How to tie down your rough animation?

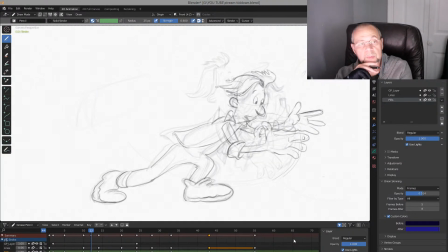And we forgot about bottle. Bottle has to be done on a separate level, because
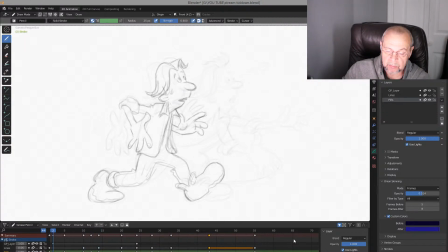if you do this bottle on the same level, it couldn't be, you know, so flow.
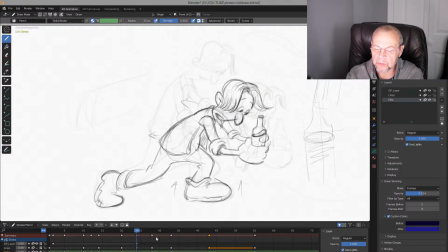Up, see how it works well? One more time. See? We just add some extremes, important extremes, which is so important to do.
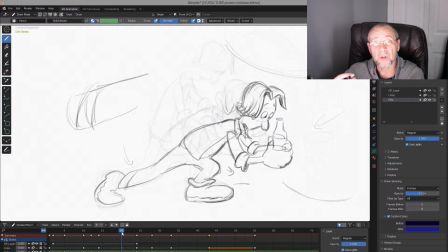Without them you will not feel right weight or right timing. You talk about spacing here. This is spacing. Where is your drawings has to be, you know, add some anticipation here
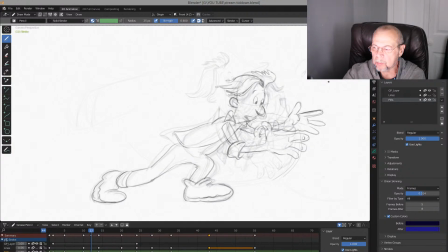and make sure this is spacing. Where his character has to be, right? For his hands, his head, you know, body, everything, even this one, right?
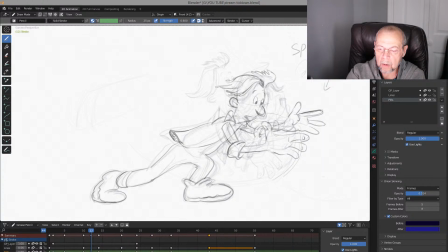This is drag. It's drag more. Same with his hair, right?
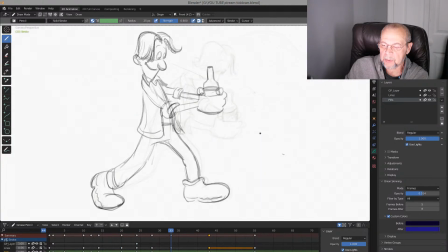Something like this. And if you do this from here to here, you have to understand how it works too.
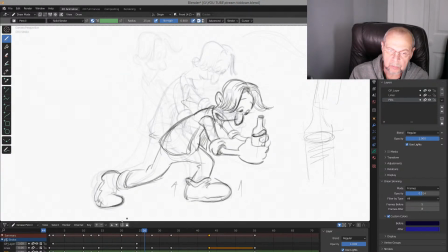What is this? You have to first do this arc, right? It's supposed to be here. His head.
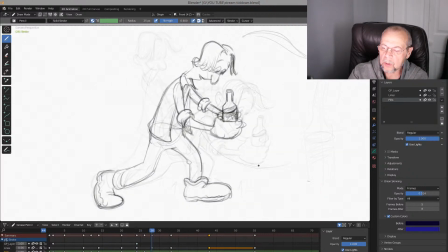And it's important thing too, it's not just like this arc. At this arc, which is means his arms supposed to be right here.
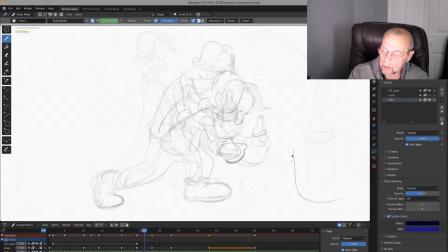See? Just like this arc and up. Not just a regular arc. Kind of strange, right? But try to hold the bottle vertically.
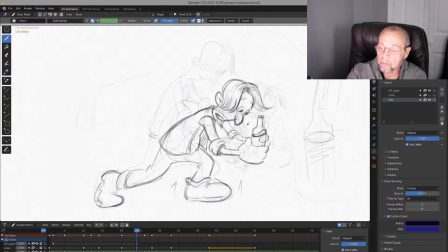Vertically. And his shoulders. And see an arc too. This has to be an arc.
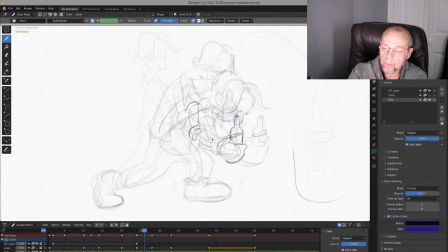Maybe drag more the sleeves, which is always good.
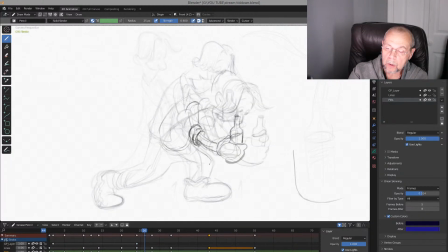And his knee still here, see? Body actually moves first, but his knee still almost there, almost on the previous one. That's important thing.
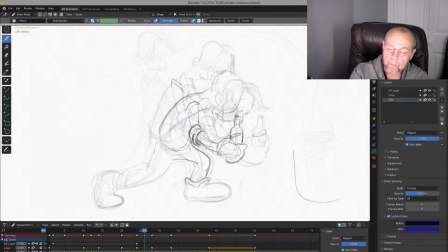feel the weight. If you don't do this, he will lose his weight. And same with his
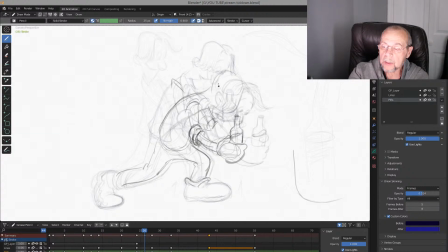left arm, hand, and his head. Right here. Oh, excuse me, not quite clean.